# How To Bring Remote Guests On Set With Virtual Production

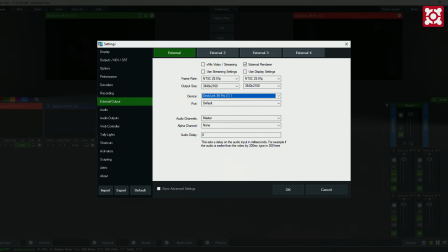8:11 On this menu, you'll see that we have our 4 external outputs up at the top, and this lets us set our frame rate and our resolution per each of the outputs.
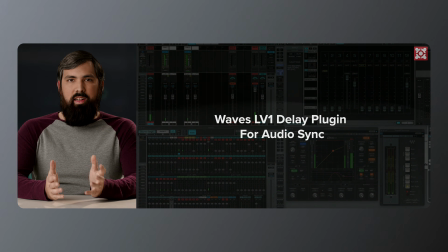8:19 Because we're adding the delay to our cameras and our audio is inserted later down our particular video chain, we're using Waves LV1's delay plugin to delay our audio to bring it back in sync with everything. Most modern day audio consoles have a way to delay the audio. This will vary based on your setup. To go in more detail about the wiring, I'm gonna hand it back over to Andre. Thanks, Morgan. And now I want to show you the wiring diagram of everything it took to wire all this up.
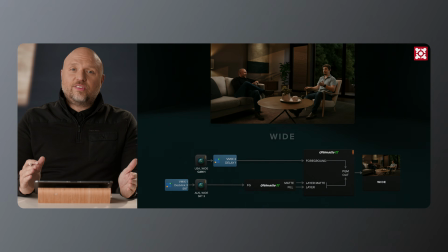8:46 Let's start with the wide shot. Here on the wide shot, you can see that I've got our camera here at Socially You, that's going through that Vmix to get that internal delay of 2 seconds, and that's getting pushed into what I'm going to call
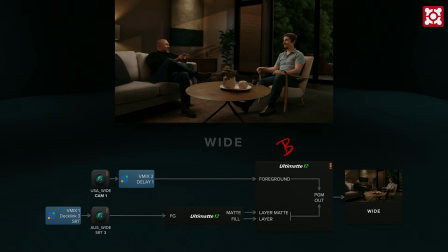9:00 Ultimatte B. And then here below that, you'll see that we're receiving over SRT this 4K signal from Ryan, and that's going into a different Ultimatte that I'm just going to say is Ultimatte A. Ultimatte A is then pushing out of matte and fill,
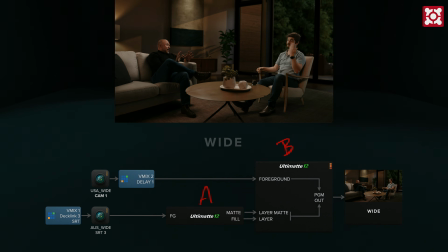9:20 and those are going into the layer matte and the layer inputs of the Ultimatte.
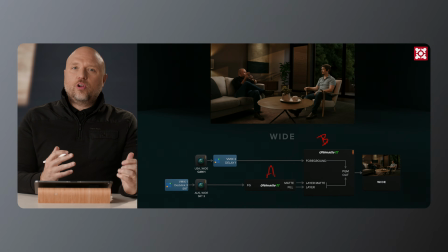9:26 Remember, when things are being pushed out and put on the layer, they're being put layered on top.
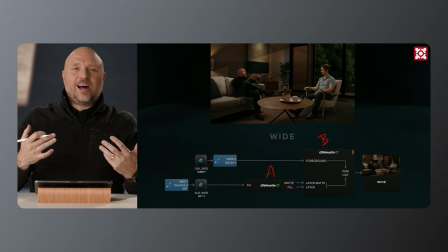9:32 So now Ryan and the coffee table are on top, so my feet look like they're behind the coffee table. Those two ultimately get composited together into the final shot.
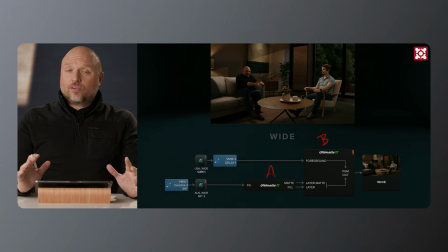9:43 And we're doing that because Ryan's green and my green are going to be very different. And so I want to make sure that I'm able to go in and composite him totally separately from the composite I do for me. And then I'm using the Ultimatte to just push the two together. So now let's look at the over the shoulder shot.
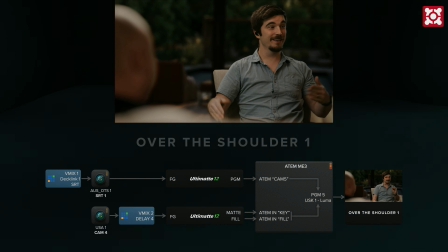10:03 In this shot, I'm blurry and out of focus and over the shoulder. So let's look at how we did that. We started by taking Ryan's main shot that he has, and we're shooting that into an Ultimatte. And then you'll notice underneath that is a second Ultimatte. And then there's the ATEM Constellation that we're using over here.
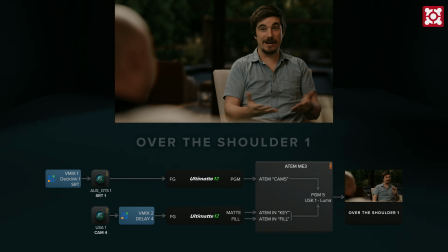10:22 Now, the reason we did it this way is it was easier for us to send these wires over into the ATEM because of where this was positioned in the rack than it was to send these up into this other Ultimatte. But I want to keep this here so that you can see the two different ways you could accomplish this task.
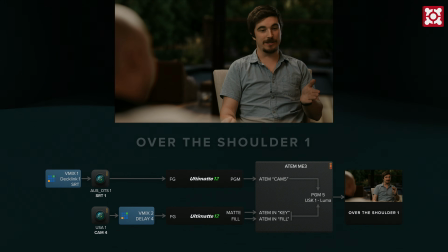10:39 So in the USA camera, we're running it through that delay. I'm running it through our Ultimatte to key it out. And then I'm supplying matte and fill to the ATEM in key and fill and indicating that this is a pre-multiplied key.
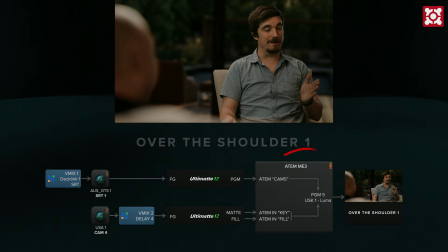10:55 And then I'm using the Constellation, one of its MEs, in this case ME3, to composite those two together in this upstream key, a Luma key, so that we ultimately get this over-the-shoulder shot.
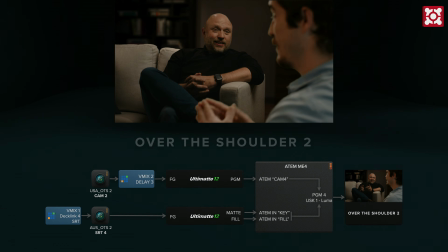11:07 And you know what? It's very similar to the second shot that you see here. It's the same, basically the same thing, just in reverse, right? So I've got our camera here. That camera is going into a delay.
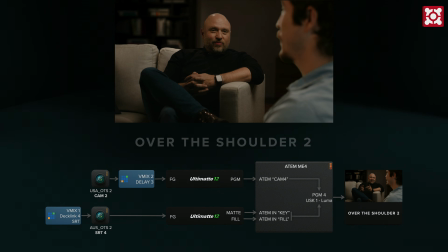11:21 That delay is then being fed into the Ultimatte, and that's set up on that ME, in this case ME4. And then down here you can see below, now Australia is being fed in. So just remember, whatever you want on top, that's what's going to be outputted and then inputted into a layer in,
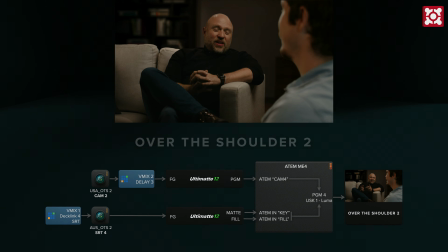11:40 whether that's the Ultimatte layer in or the ATEM key and fill layer in. Those are always the things that sit on top, because I need him on top, like my hand that just gestured in front of his face. It needs to be on top so we see that happen that way. So that helps sell the illusion of how this works.
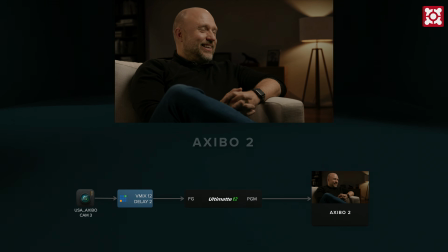11:57 Now we also had two remaining shots, and they're both around a slider shot. And we accomplished this because we're using Unreal Engine to create the environment that we're in. Remember, we're doing all of this in real time.